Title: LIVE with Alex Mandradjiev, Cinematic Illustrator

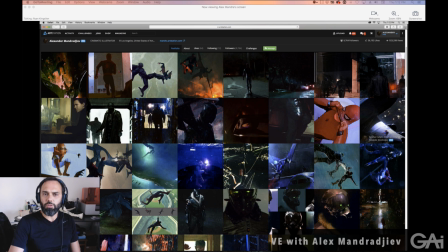[12:10]
that's a that's a great um place to see if we can segue it do you have an example on spider-man for where something like that might have happened where you had to be more literal in the beginning and you had to and then you became more emotional or just one that is
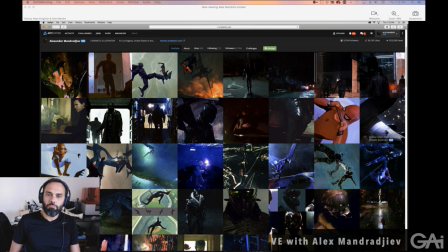[12:23]
more literal and one that is more emotional because i remember that one of the things that got me thinking is that i remember the bo bartlett one i was talking the one that i thought looked like bo bartlett you know there There was a whole emotion that you were conveying in there.
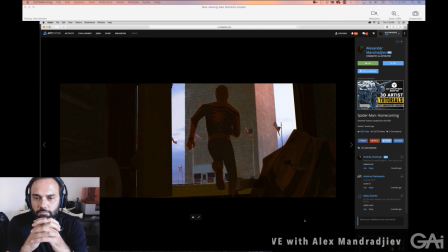[12:41]
Yes. Well, the composition is a little more abstract. I'm definitely placing us below. It's a more heroic shot, yet Spider-Man is not using his web.
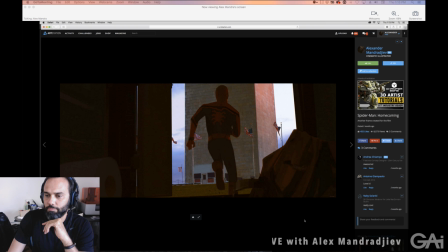[13:00]
He's running out, and he's running out in the foreground. there is a toilet backpack and a roll of tissue paper it's you're starting to ask yourself what he's running out of is it what is it a closet is it a port-a-potty essentially this was an idea of him running out of
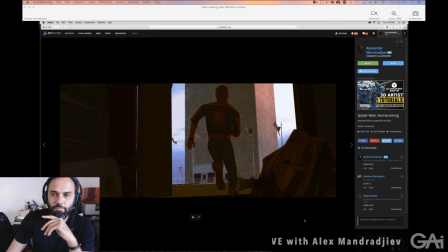[13:17]
a port-a-potty so that there's a con may be a comedy in this but this a lot of the spider man images were really more about the action about the poses uh and
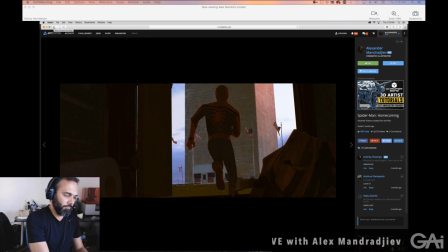[13:30]
it was probably required to be uh pretty pretty clear but i know i have certain images that go a
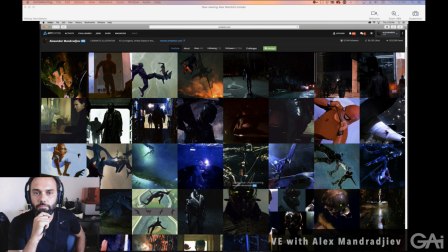[13:43]
little they stray away from that and um some of them are for me exploring
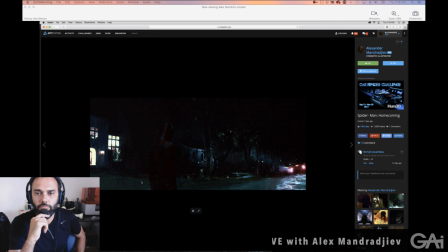[13:52]
how moments are or could be lit how we could see his suit in a very dark scenario, how the red, how the color composition will strike us because this is red, but then the blue,
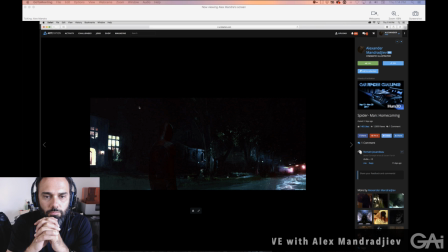[14:11]
it becomes one with the night. And then there's the lights from the car in the distance. Maybe this is a connection. Maybe this is his next move where he's headed towards.
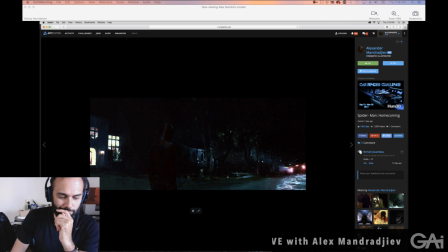[14:31]
That's his calling. And it seems ominous. He's going there for sure. You can feel he's headed there. And it feels like a darker frame. It almost could be confused for a horror film maybe to a lot of viewers.
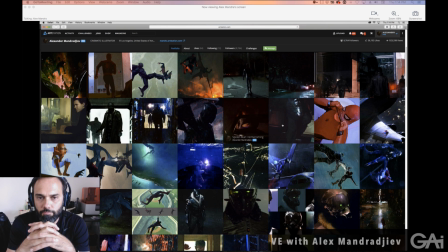[14:48]
But, for example, that is one.
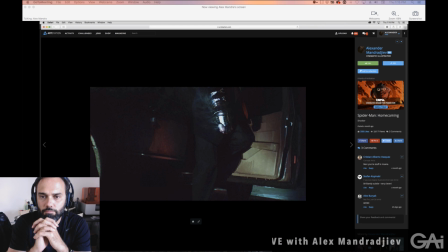[14:51]
This is maybe also a little more of an abstract composition for the Shocker. I wanted to introduce the Shocker character without showing his face, but to show his weapon, because to me, that's what his character is.
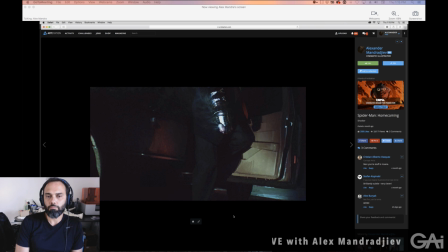[15:09]
He is the Shocker because of his violent power, his violent device that he carries with him. And I'm inspired by different films, specifically Goodfellas, a thug,
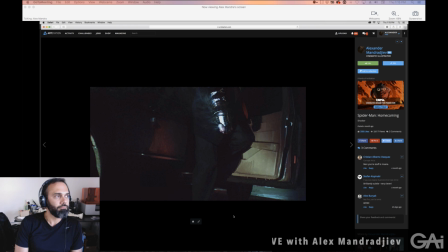[15:29]
a mobster, getting out of a car and seeing the weight of the car lifting up as he stands out. Of course, the shocker is not that heavy, but that's something that has stayed with me for a long time, and I wanted to translate that.
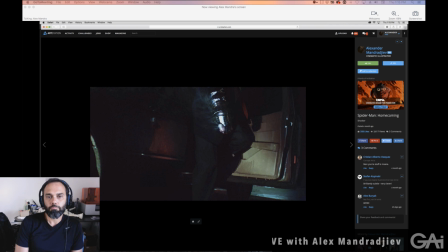[15:45]
So I'm also here framing the focal point, not only through value, but through color. And the color, again,
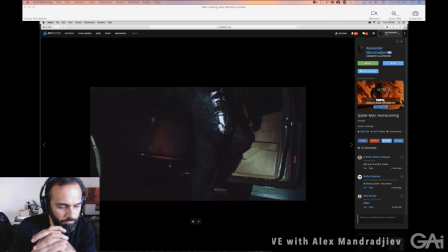[15:56]
it's a very vibrant and emotional resonation.
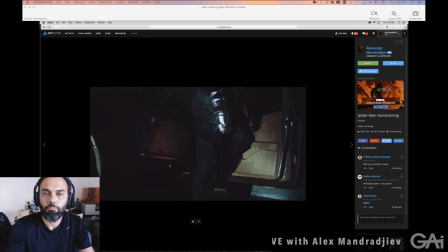[16:05]
The red, the frame in that red, it's very hot. you can definitely to me you can definitely feel that this thing will burn you it will shock you if he hits you with it if he projects whatever he projects out of his
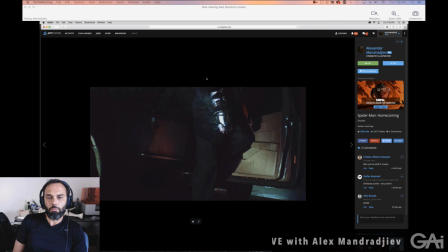[16:21]
weapon so the composition without this figure in the middle maybe you will be able to read the door but because we have a relatable image in the center everything else sort of falls into place wouldn't really be able to get that these shapes,
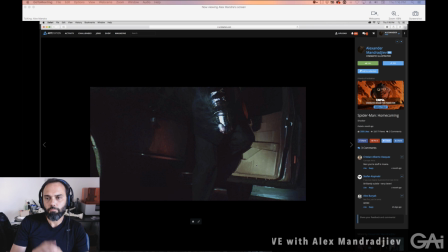[16:40]
if you were to take them out of context, are very abstract. But because of the figure in the middle, it snaps it together. And I believe a lot of my work is like that.
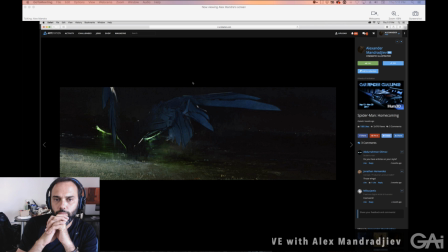[16:56]
This is very abstract. This to me, the feeling behind this is fear, the fear of the unknown. And I wanted to show the vulture without showing him it's just two dots for his eyes from the helmet but all we see is the wings
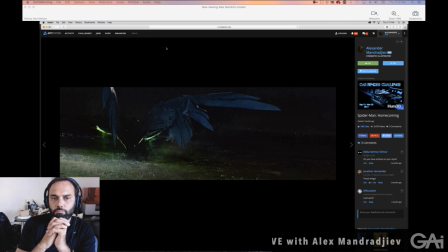[17:15]
kind of like a spider a spider's nest right you don't really see the spider clearly but you see the front of the legs you don't want to see the rest you don't want it to crawl out but you're curious you're you do want to torture
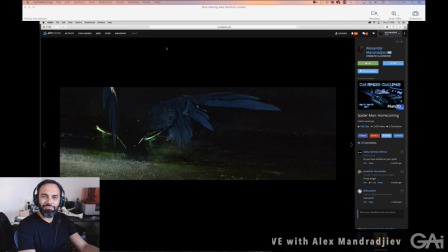[17:31]
yourself it's come you want to see it come out but you At the same time, you're afraid. So it's playing with that type of emotion, that type of lighting, the anticipation of it all.
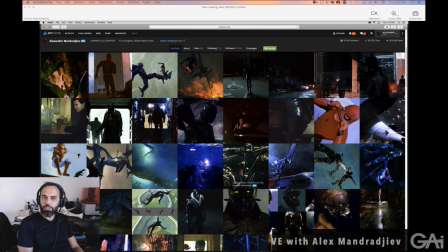[17:46]
And how does a director or an art director or producer use that image? Because it's not designing something.
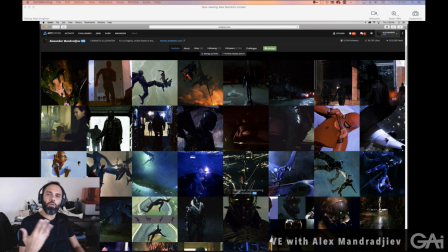[17:54]
It's maybe describing a scene. But how do they use these kinds of evocative images? A lot of the times, it's used for lighting.
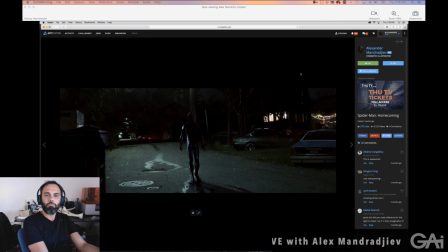[18:05]
It's used for the, this is how it should feel. This is how it should look. Right. That's, this is the lighting. It's story elements as well. I'll make sure we see the party on the right side and we see the car on the left.
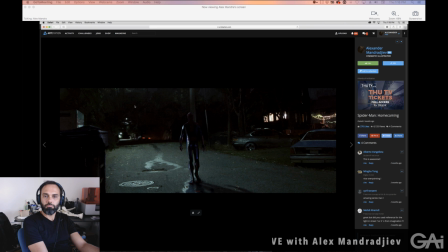[18:22]
That's how we want it. But the way you've lit it, the way you've, that's perfect. That's, it feels like the street. It feels like the location. There's also, I'm handed a lot of location scouts. So that also comes into play in trying to maybe resemble this area,
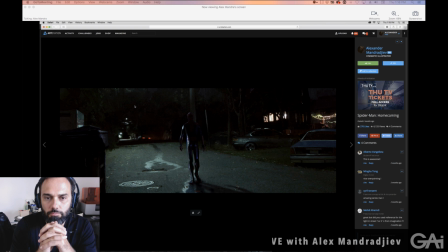[18:43]
the suburban or the ghetto alleyway or whatever.
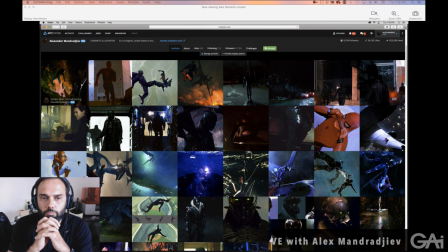[18:51]
They use it, I feel, for mood, for lighting and inspiration. And then there's a whole different side to the team that designs and
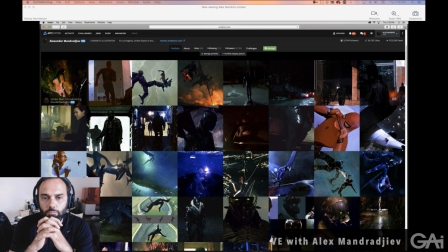[19:04]
defines perhaps the sequential parts, like a storyboard artist. Which, by the way, I hope I'm not jumping all over the place. The storyboards a lot of times come first before these keyframes.
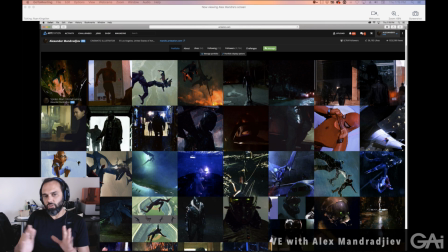[19:21]
I was going to ask about the storyboards, because it seems like you're basically visually writing the story. Yes, not for Spider-Man, but I've had that opportunity in the past, for sure.